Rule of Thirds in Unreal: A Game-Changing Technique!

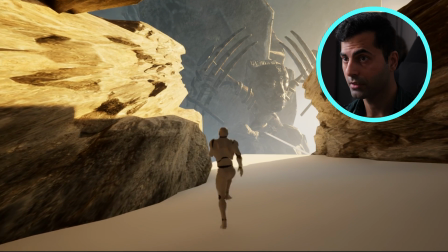This is how you start with the character. it's a good camera angle for
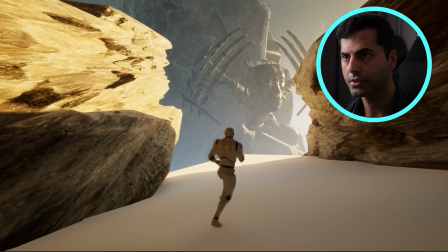the game that you're designing of course it needs to serve the purpose uh comparable
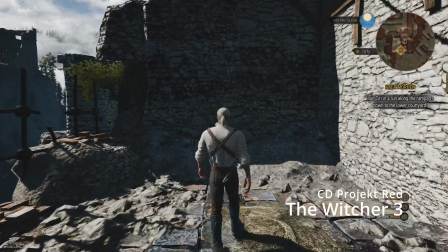to the first uh witcher 3 but again you know
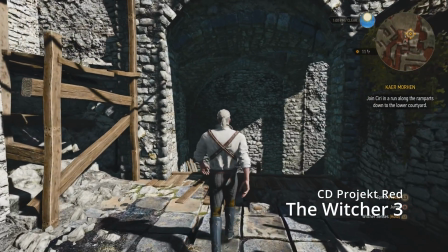as you can see it doesn't have a cinematic feel to it it looks good of
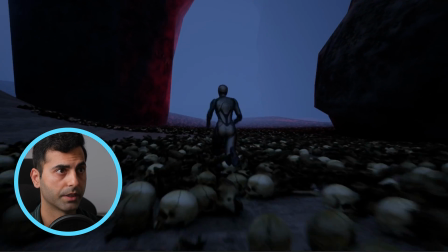course it comes a bit closer but to me it's still you know too
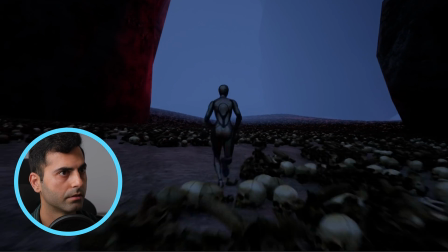much being revealed final round fight
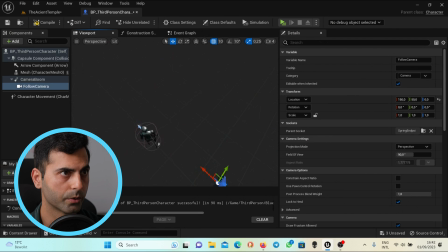now let's go over to the one third rule and what i do is i place the camera as close as i can get it to not too close of course the last of us
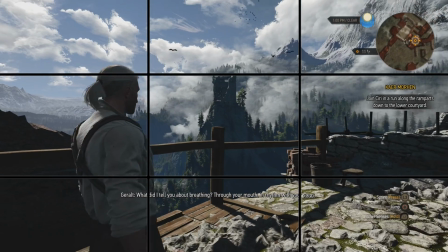and hellblade or the witcher next gen upgrade you know they all have a
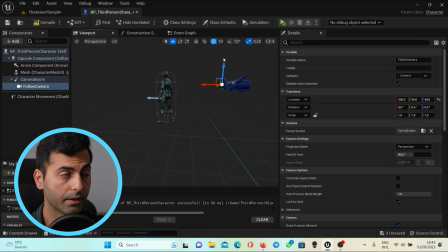different distance towards the character so it varies depending on style and
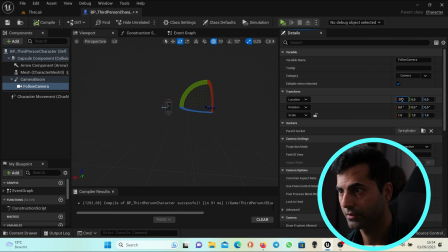reference but what I do is always I put 200 on the X about 50 on the Y axis and about 40 on the Z axis and of course
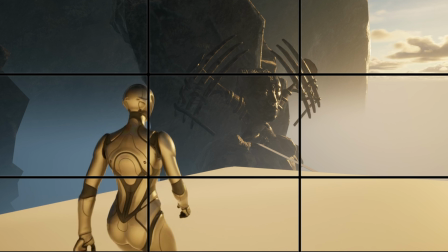you can change them to your will and desire if you want
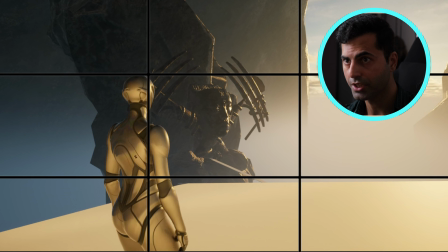you can have a cheat sheet for the one-third rule as you can see
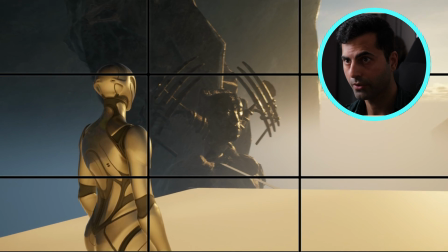we've placed the character at one third of the screen to me it
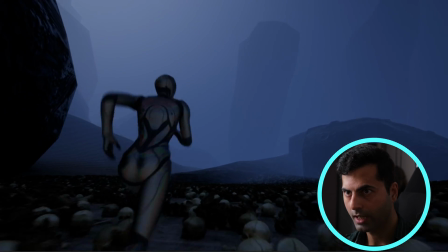feels like either I'm the character or I am with the character because of where
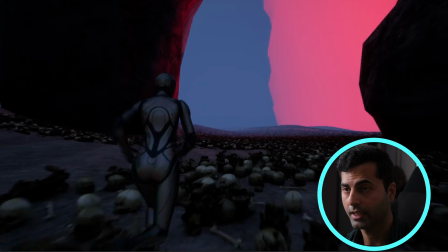the camera is placed the camera being placed like this it just gives
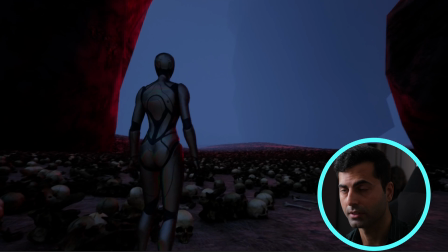such an incredible cinematic feeling yeah absolutely love it love it you guys should try it out absolutely all right let's wrap this one up the one third rule is a game designer's treasure It's not just cinematic, it can change how players engage with your game. So go ahead, experiment and find the perfect angle for your masterpiece. If you thought this was mind-blowing, you're gonna love what's coming next. Smash that subscribe button and ring the bell so you don't miss the next game-changing hack. I'm Siyar and I can't wait to see you in the next one.